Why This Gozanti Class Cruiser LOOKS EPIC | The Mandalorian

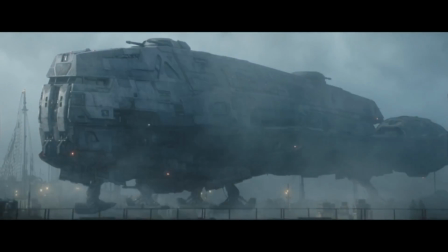0s
You guys remember seeing that Gozanti Class Cruiser in The Mandalorian and being blown away by how awesome it looked?
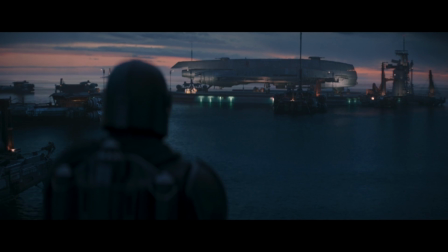5s
Like, what was going on here? The Gozanti Class Cruiser is basically the Econoline van of the Star Wars universe.
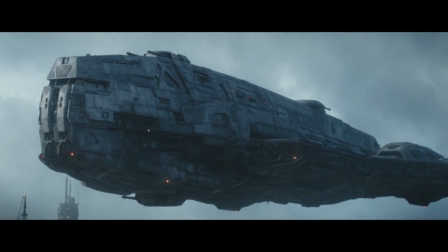10s
It's extremely functional, but it's not the kind of ship that would just stop you in your tracks and make you go, wow.
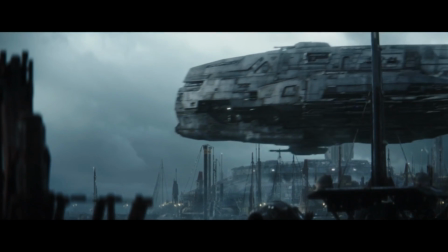16s
So why does it look so cool here? Is it because most previous renditions of the ship came in animation form?
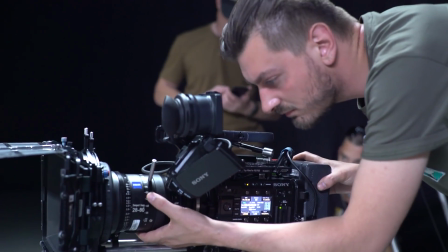23s
Well, perhaps partly. But the real reason here is a cinematic principle known as focal length.
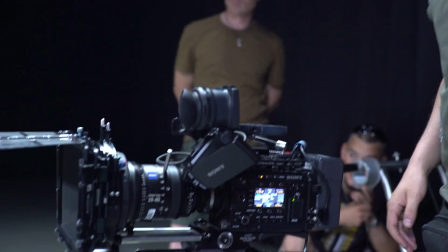28s
You see, when you shoot with cameras, you have two ways of making an item appear larger on screen.
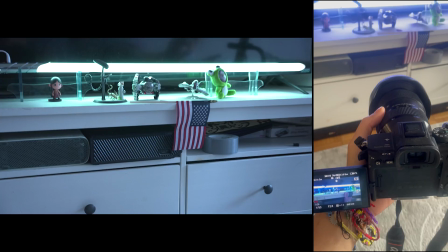33s
One is by moving yourself physically closer to the object. That's pretty obvious.
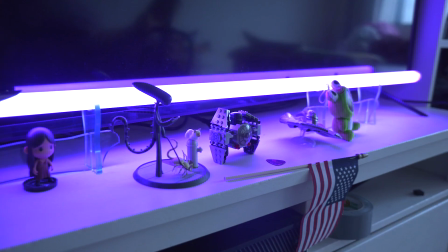38s
The other thing you do is change the focal length. When you change focal length, it doesn't actually get you closer to the object.
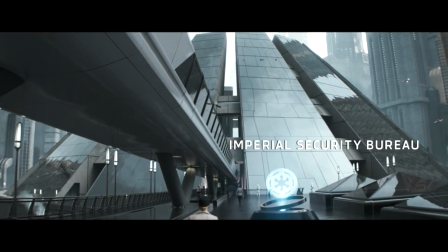45s
Instead, it narrows your field of view. Wide-angle lenses show you everything around you, allowing you to see the entirety of even close-up objects.
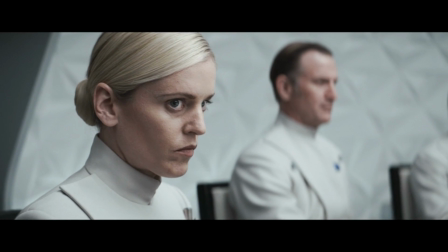54s
A zoomed-in lens, however, will allow you to focus on only the smallest details in your field of view,
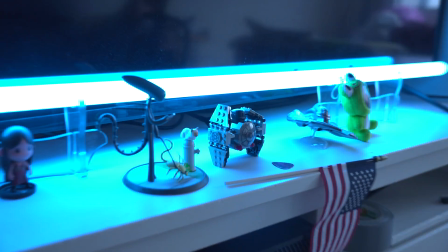61s
which then gets blown up and takes up the entire screen.
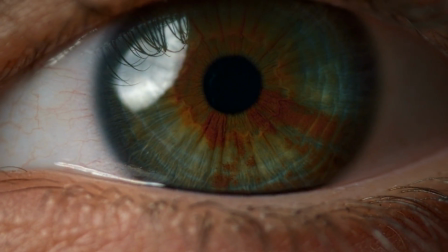64s
Now, human vision on a standard full-size sensor is what we call 50mm focal length.
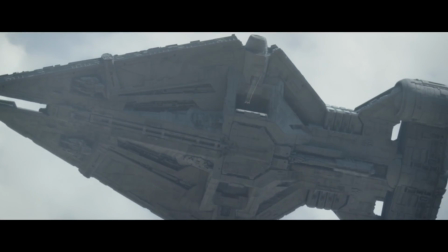70s
What we see in The Mandalorian when we're looking at the Gozanti or the Arquitens Light Cruiser is the director of photography using a telezoom lens,
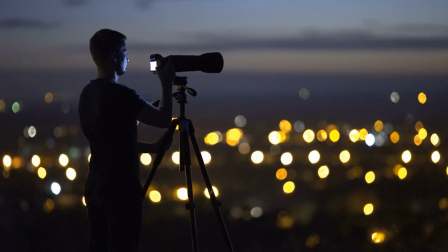79s
something with a very extreme zoom that could be in the hundreds of millimeters.
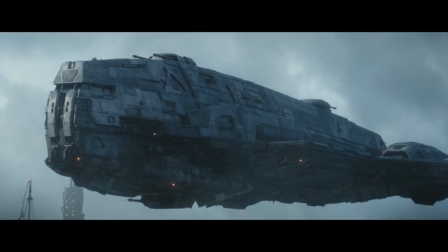83s
This is really impressive to the viewer because we get to witness something that we could never achieve with our naked eye.
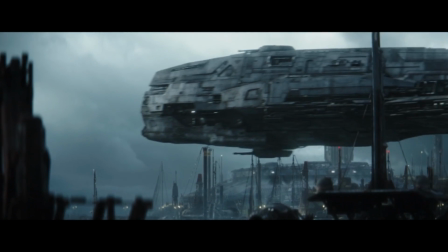90s
We can see very close-up details, but at the same time, we can see the entirety of the ship in frame.
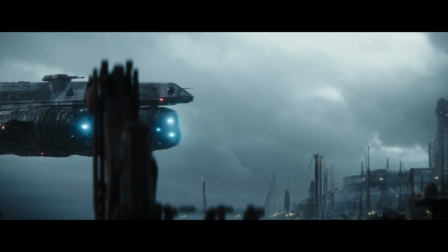96s
That's why it looks so freaking awesome.